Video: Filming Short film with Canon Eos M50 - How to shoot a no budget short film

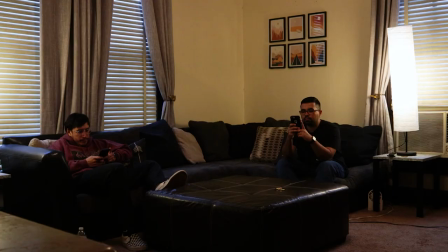(4:00)
This is all this is all practical lighting those lamps are actually lighting everything you see There's no extra lighting in this and
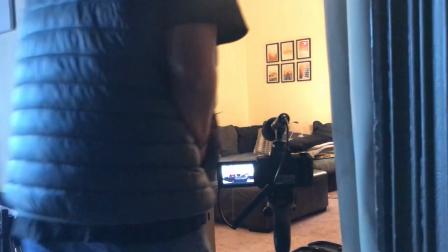(4:06)
this is because this is the wide shot It was just easier for us to just grab this quick wide shot with you know What we had and then I was able
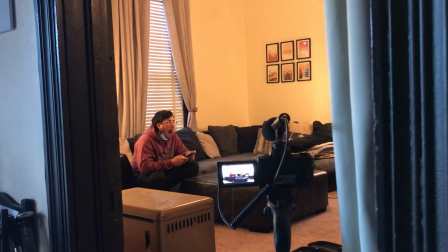(4:13)
to light the scene when we once we get into the close-ups and medium shots So when we get to the dialogue part,
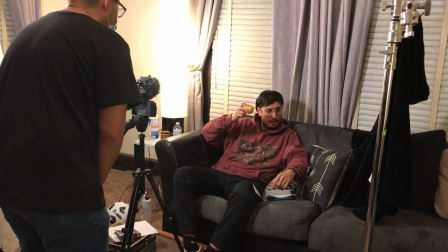(4:19)
this is going to be easy This is the easiest part because this is going to be a stationary camera I was going to have it on sticks and for anyone who doesn't know sticks or just I was it was going to be on the tripod and I was going to do two shots.
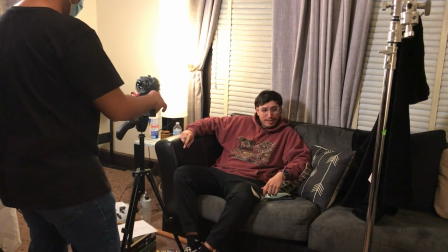(4:31)
I was going to do a close-up and I was going to do like a medium close-up and I was just going to cut between the two and I did do those and the lighting was going to be very simple.
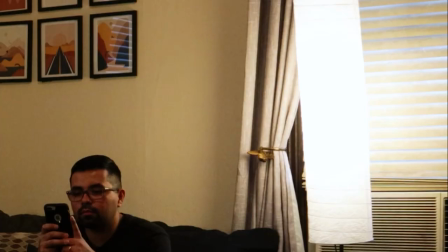(4:40)
We're just going to have the practical light off to the side and it was very dim.
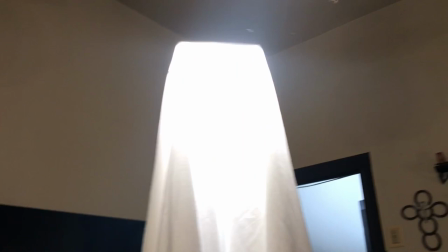(4:44)
Then I was going to have a key light with some diffusion to kind of expand and wrap around the left side of the face and then I actually put a black
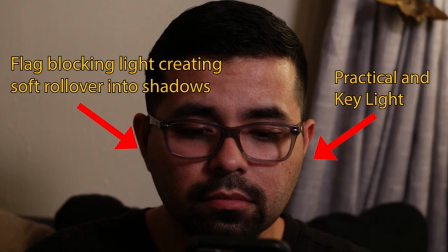(4:53)
blanket on the right side of the face to create some kind of shadow just so the the lighting looked a little bit more moody and you get to see that fall off from the light to the dark on the face and it just creates some shadows and it just wasn't like this
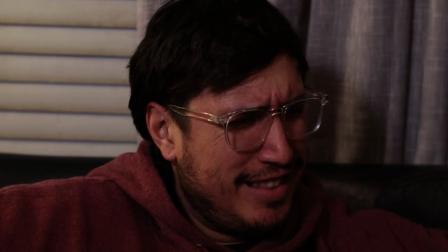(5:08)
flat boring lighting and then in terms of the editing I wanted the editing to be very snappy very quick back and forth dialogue
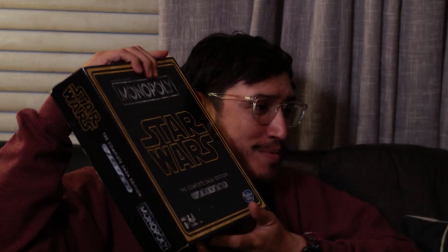(5:15)
not too much delay in the reactions or anything like that I just wanted to be really fast these are things you have
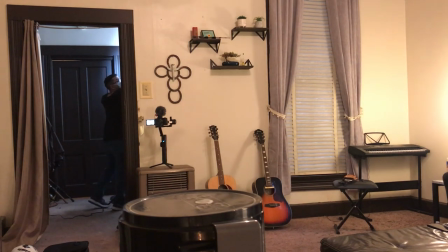(5:22)
to think of if you're an independent filmmaker you have to think of how you're going to edit the film if you are indeed editing it yourself and if you're not I
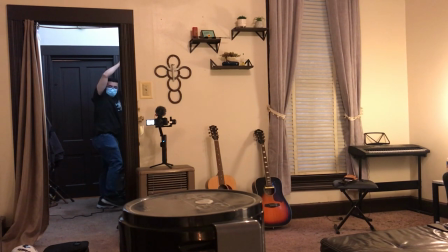(5:30)
would suggest you do it because you'll learn a lot in editing it helps you in production it helps you think in terms of how the
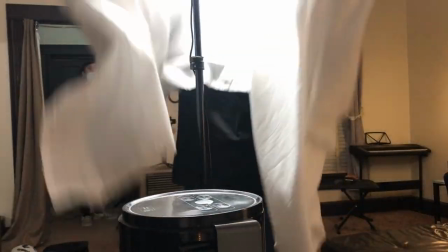(5:37)
film is going to look and come out but also there's going to be happy surprises like I found out I had these certain shots in mind that I
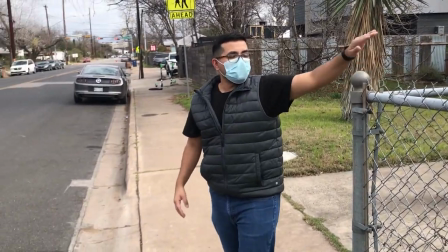(5:44)
wanted to do and use and then when I got to editing the project I abandoned those
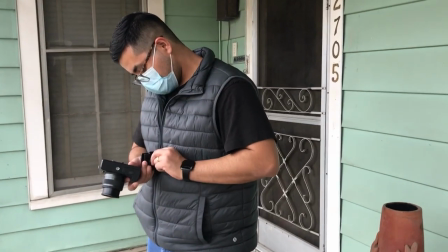(5:50)
ideas and and kind of just went with what looked good and what I thought matched the tone of the film.